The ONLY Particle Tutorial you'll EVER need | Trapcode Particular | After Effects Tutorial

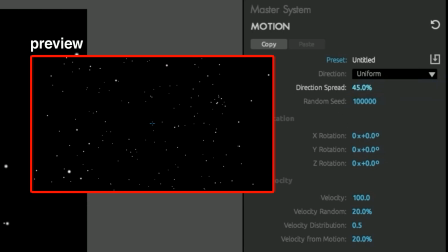We'll just go on uniform for now, just so like it's like the base one. And now you're going to up your velocity a lot. Ambient particles usually move around a lot more. Around like the 300 to 400 threshold is usually good. And now you can see like our particles are flying around a lot more drastically.
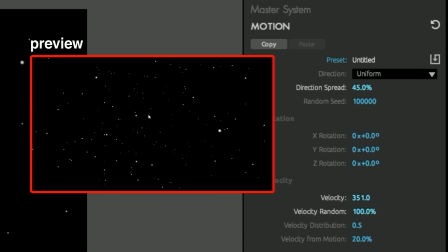You're going to up your velocity random to 100% now in order to get that real like vibe of ambient particles moving around with the wind, because not every particle is going to move at the same speed.
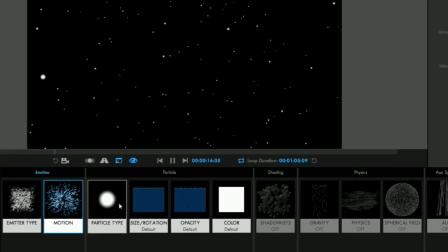And from here, you're going to go to your size and rotation,
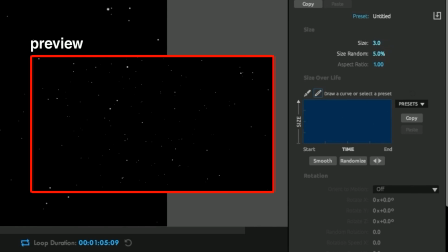and you're just going to decrease your size a bit to like 3 or 4 and increase the size random to like 20 to 40. I'll just go middle way like 28. This is just going to change the size of all your particles so that it looks kind of like all over the place.
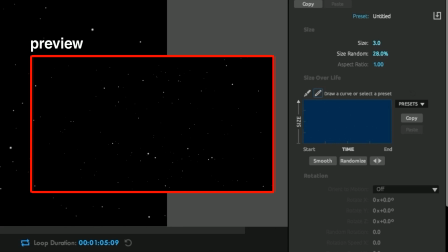And that's going to give that more like ambient particle kind of vibe. From there, if you turn on the motion blur in this tab, you can actually see like how they're moving now. you
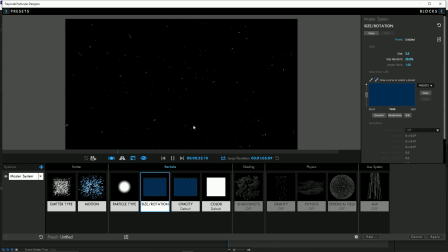can see like there's some that are just like the normal circles, and there's some that are moving absurdly fast, which gives that more And realistic vibe. From here, it's all preference, but you can go into your physics and gravity tab. One thing I would suggest doing is increasing your spin amplitude and spin frequency just a bit.
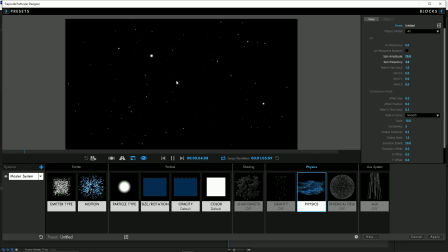That just makes them move more in like circular manners, which gives that more like windy effect. And that's kind of it for the most part when it comes to like ambient particles.
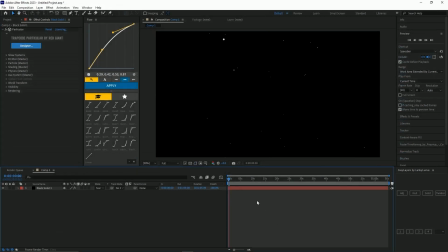From this tab, you can go out and you'll see that we have like these ambient particles coming in.
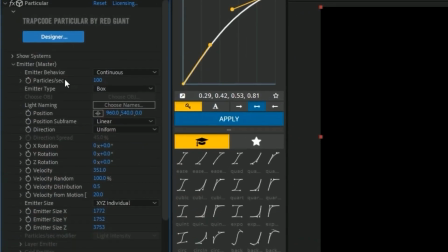If you're on my version of particular, you're going to want to come down to your emitter tab right here, go to your emission extras and turn on the pre-run to 100%.
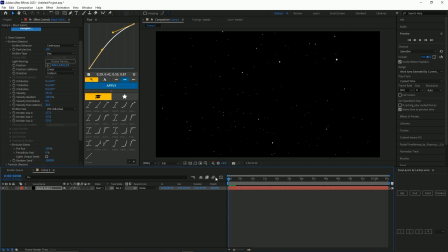That's just going to make sure that all the particles that are supposed to be spawned in are automatically spawned in. From there, we're going to turn on the motion blur outside of the actual designer.
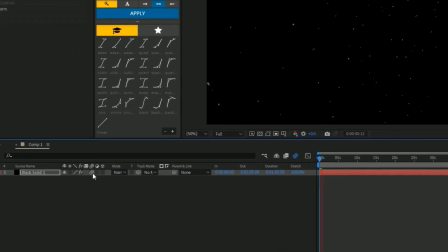Now you can do this by just enabling motion blur here, or you can do it my way,
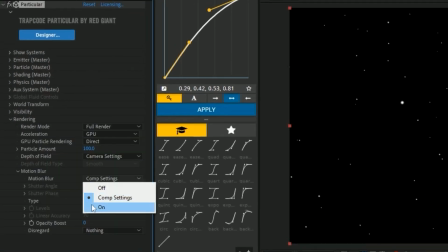which is going into the rendering tab and enabling motion blur here so that it's not affected by the compositions,
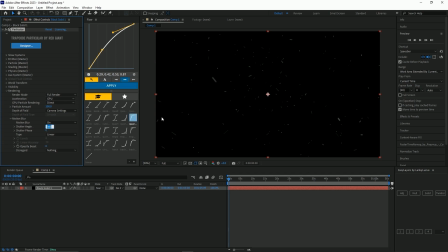and you can actually manipulate the shutter angle yourself. So like for example, if I play it here, you see it has super high shutter angle. If I turn down it to like 120, which is usually what I prefer, it'll have less of that like linear effect.
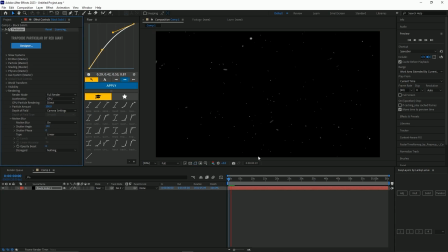We'll meet in the middle, we'll meet somewhere around like 190. And that's like basically your particles done. I would suggest decreasing the amount a bit. Having like a bunch of particles kind of looks like clumpy and like can fit the scene very awkward.
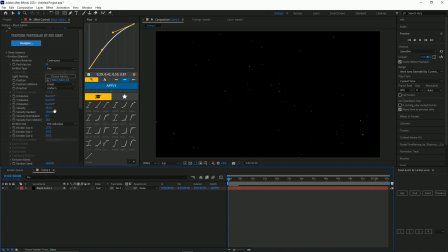So like something like this is a lot better. And then if you want, you can up the velocity and make them move faster.
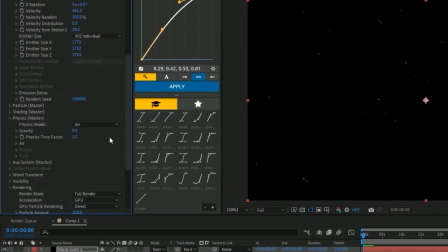Not only that, but there's also another method, which is if you go into your physics tab, you can increase your physics time faster, which will make them just move faster.
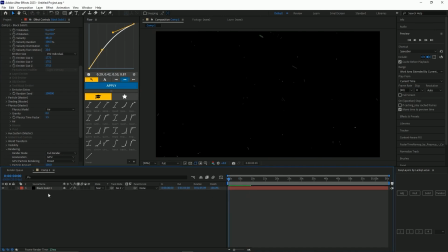And there's like basically your particles done. Like the ambient ones is the same stuff that I usually use every single time I make particles. Now we're gonna go on to like the cosmetic aspect of particles, which is like coloring and stuff like that.
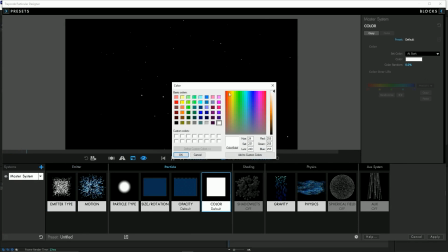So you can either have like just a normal color that fits with the entire scene. I personally like going something with like a lighter tint because it'll make the glow in post look a lot better. So something like this, say if I want my particles to be bluish.
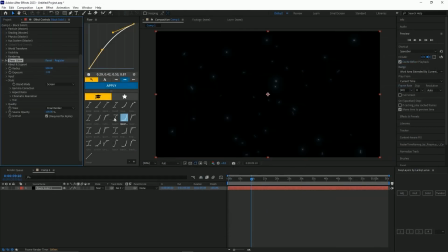And then now I would come and add deep glow or optical glow in post in order to give that glowy effect. I would up my radius a bit and then just vary your exposure depending on how much you want them to really glow. Again, all preference. I would probably decrease the exposure a little bit or something like that.
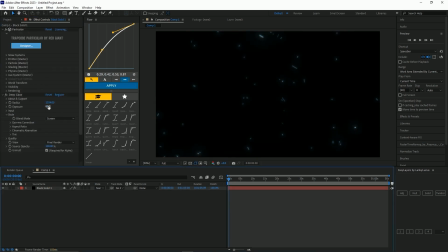But say that this color is too uniform for you, you can change the color in your designer, or you can do it in the tab here under particles, and change it from at start to overlife.
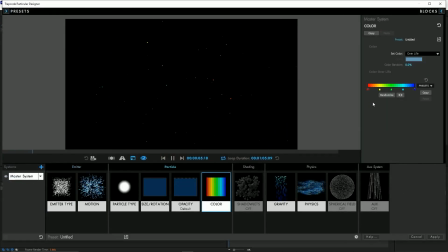And that will take it from being just one color to a gradient. Now how you manipulate this gradient, basically there's these little tabs right here that you move around. If you don't want as many tabs, you click it and drag it down and it will disconnect it.
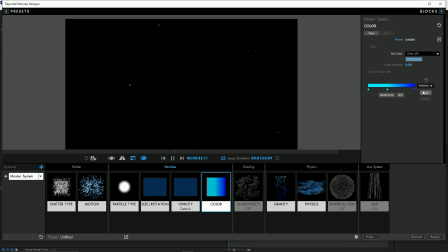So say I only want like 3 colors in this, we'll have like these 3 colors, and now where you move them will basically change the strength of the colors.